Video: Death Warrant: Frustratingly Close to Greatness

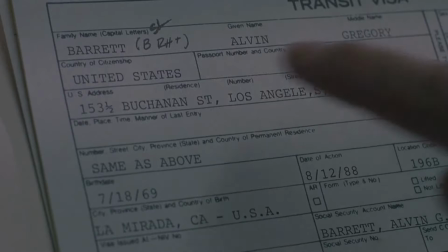493s
He's a serial killer, sure, a scary one at that, but it would make him more intimidating if he got more background information,
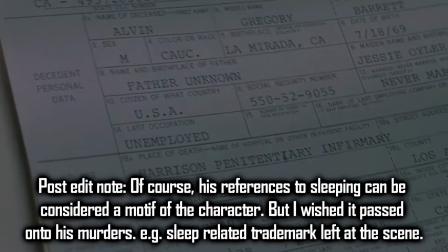500s
not even a kill count or signature motive on each death. He's just a killer. The film is only 85 minutes long on PAL viewing.
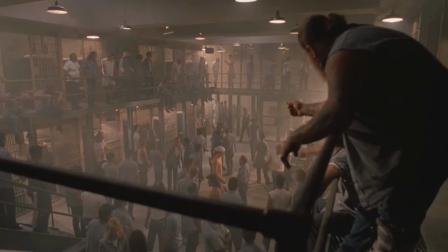508s
That really isn't much, could have had more time to flesh out the character.
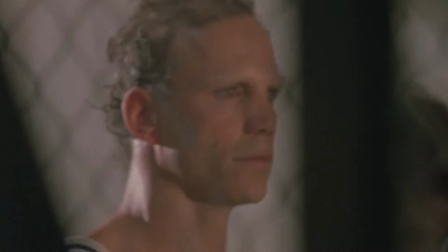512s
He returns about 55 minutes in, but his return is completely undervalued because of the plot setup that made his return in the first place.
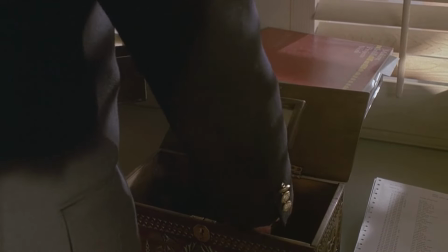520s
The other bad guy, Attorney General Tom Vogler, who runs the Organ Harvesting Conspiracy,
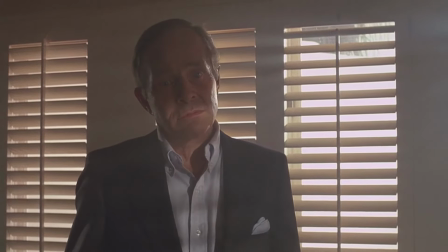526s
simply transferred the Sandman to the film's prison because Burke was hard to kill. So, he's a pawn.
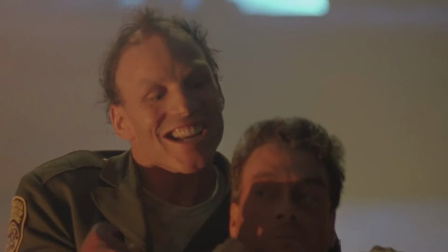533s
He's being used. Look at this guy! He's too intimidating to deserve such undervalued importance.
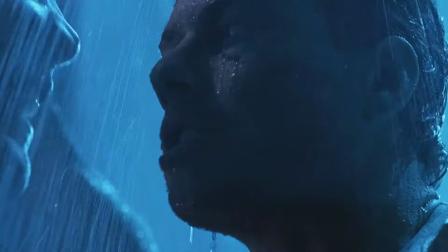539s
If he had some sort of vital role in the conspiracy, like being the one finding and butchering donors, his return would be much more important.
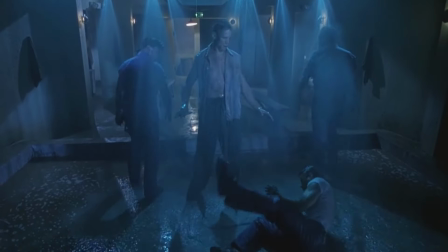547s
Given the high expectations at the start, his importance just drops completely. Also the other bad guy just disappears from the film when he's caught. We the viewer just have to assume that he was arrested and held accountable.
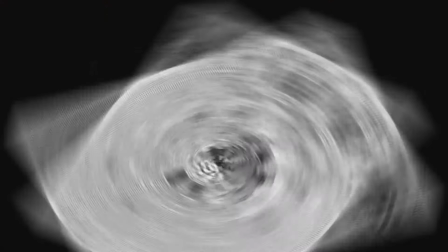561s
Now whether he's actually seen Cuffed Up or if it's some sort of cheesy newspaper headline that just shows up on screen, I would have preferred to have actually seen this happen. Hell he's more of a developed character than the Sandman! And lastly, jump scares.
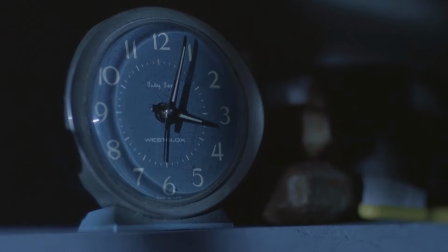575s
That one at the start was really the only one. There are times when it looks like it could get scary, because the film can get really dark in terms of lighting,
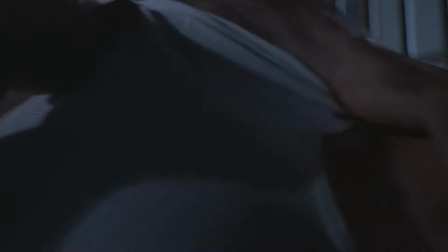584s
and the film does make good use of lighting techniques like silhouettes and certain light blocking practices,
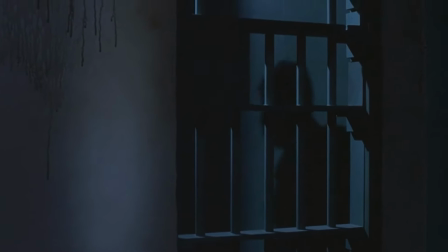589s
but it doesn't push a horror element enough.
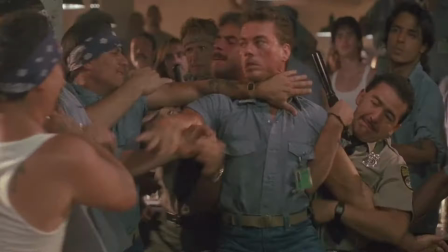591s
We're never intrigued of what's hiding in the dark, since there are a large number of enemies to be made and and a fair amount of opportunities for an ambush of some kind.
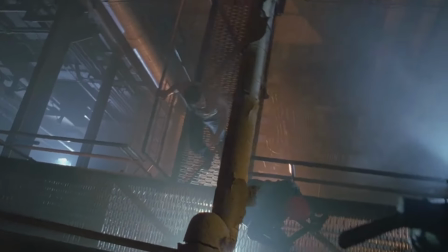599s
It seems like wasted potential. There's one more Sandman ambush but it's just not as frightening.
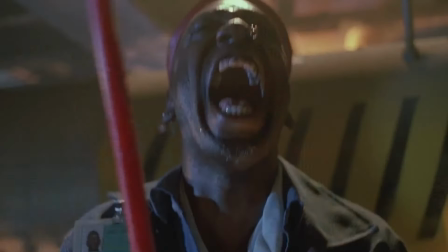606s WOOOOO! AAAAAA!
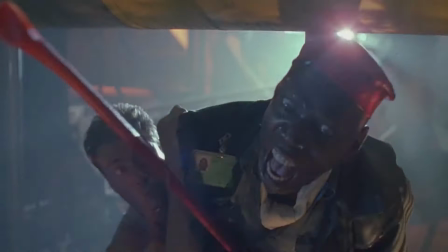Okay, so those are the four potential strengths analysed, but what do I think of the rest of the film? Let's start with the good points.
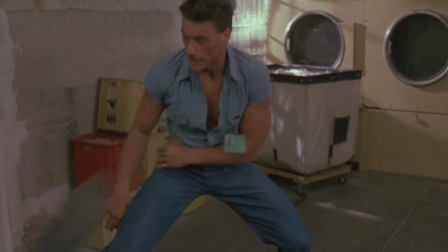620s
Remember when I said there was an overuse of slow motion in some Van Damme fights? There's not much of it here.
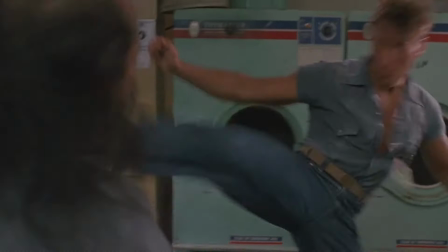626s
The pacing of these scenes is good and the fight choreography is great. Yeah, some people may fall for the same attack more than once, but I'll let it slide.
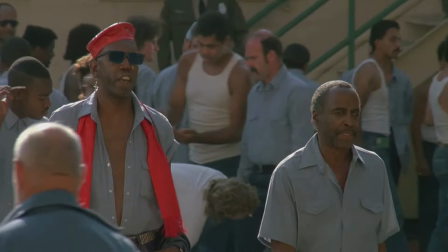635s
The prison cast is quite diverse. You got white, black, Hispanic and Asians in terms of race.
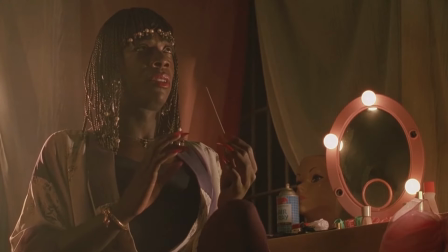641s
There's also trans people in there and they're not added for comical reasons. Behaviour isn't over exaggerated or overly stereotypical to the point of offence in this day and age.
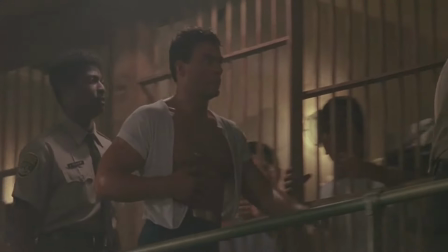650s
There's even a dwarf for good measure. Besides race and sexuality, the overall looks of people can make a difference too.
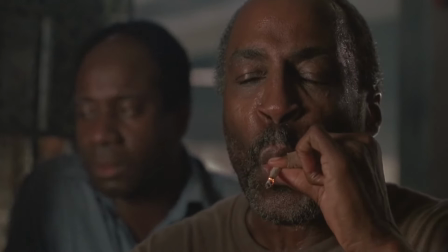657s
To elaborate, this character, Hawkins, was in for murder, but he doesn't look menacing.
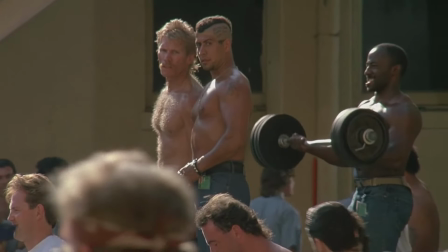663s
You feel assured that Burke is safe around him. But then you get the more dangerous and unhinged inmates, and then you start to feel worried that Burke is in danger.
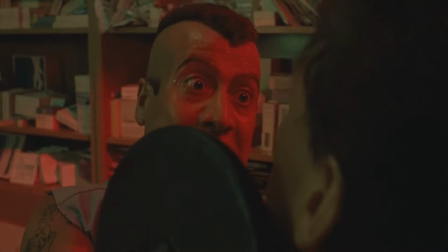671s
They look like serial killers, probably butchered and mutilated their victims as well.
Go ahead, dust him.
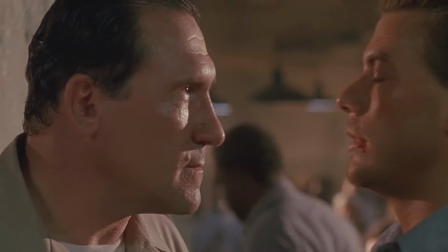678s Blow his fucking head off.
Not only looks, but also their voices and emotions support this too.
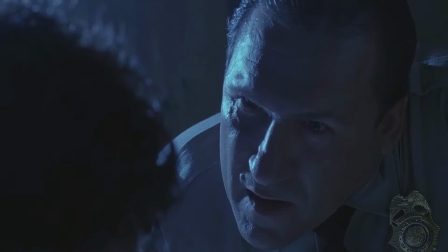684s
Outside of twist characters, if the film wants you to know that a certain character is a bad guy, that character will show it effectively.
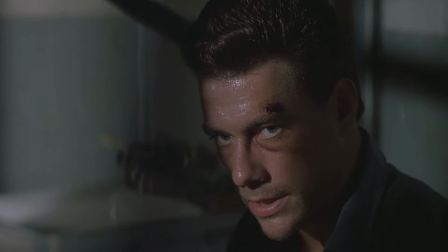692s
I've said it before, the acting is good in this film. Now here are the bad points.
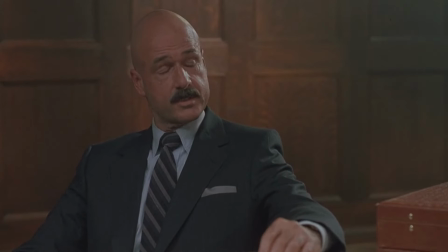699s
The conspiracy is bare bones. It could have been a bit more fleshed out. We know what the conspiracy is and why it's happening, but I want to know more.
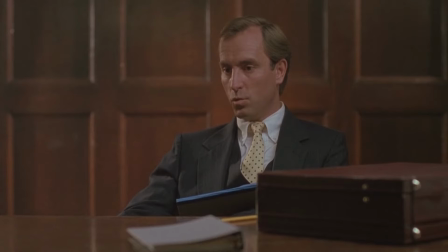708s
Who are the buyers? How much are they making? And is the money being made put into other investments, political or personal benefit?
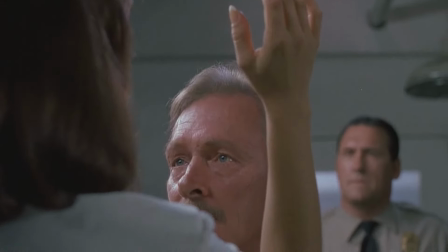715s
Next, the romance seems forced and added context makes it even worse.
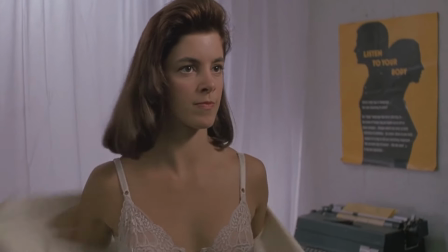721s
Before this, our female companion Beckett gets strip searched by corrupt cops.
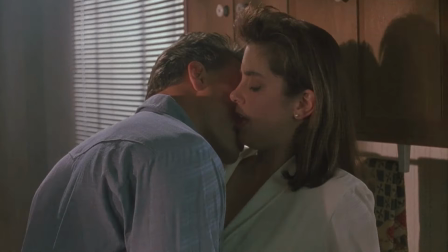725s
She's obviously a bit scarred from it, but then Burke comes in and makes advances of his own, yet somehow...
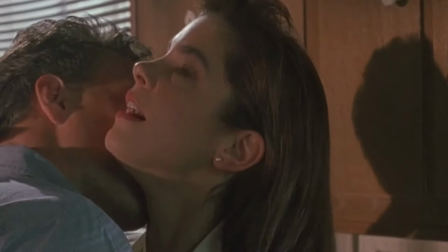732s
It works?
So beautiful.
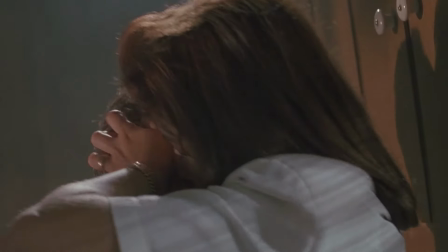735s
Of course Burke doesn't know of the strip search, but we the viewer do, and it just comes off as wrong.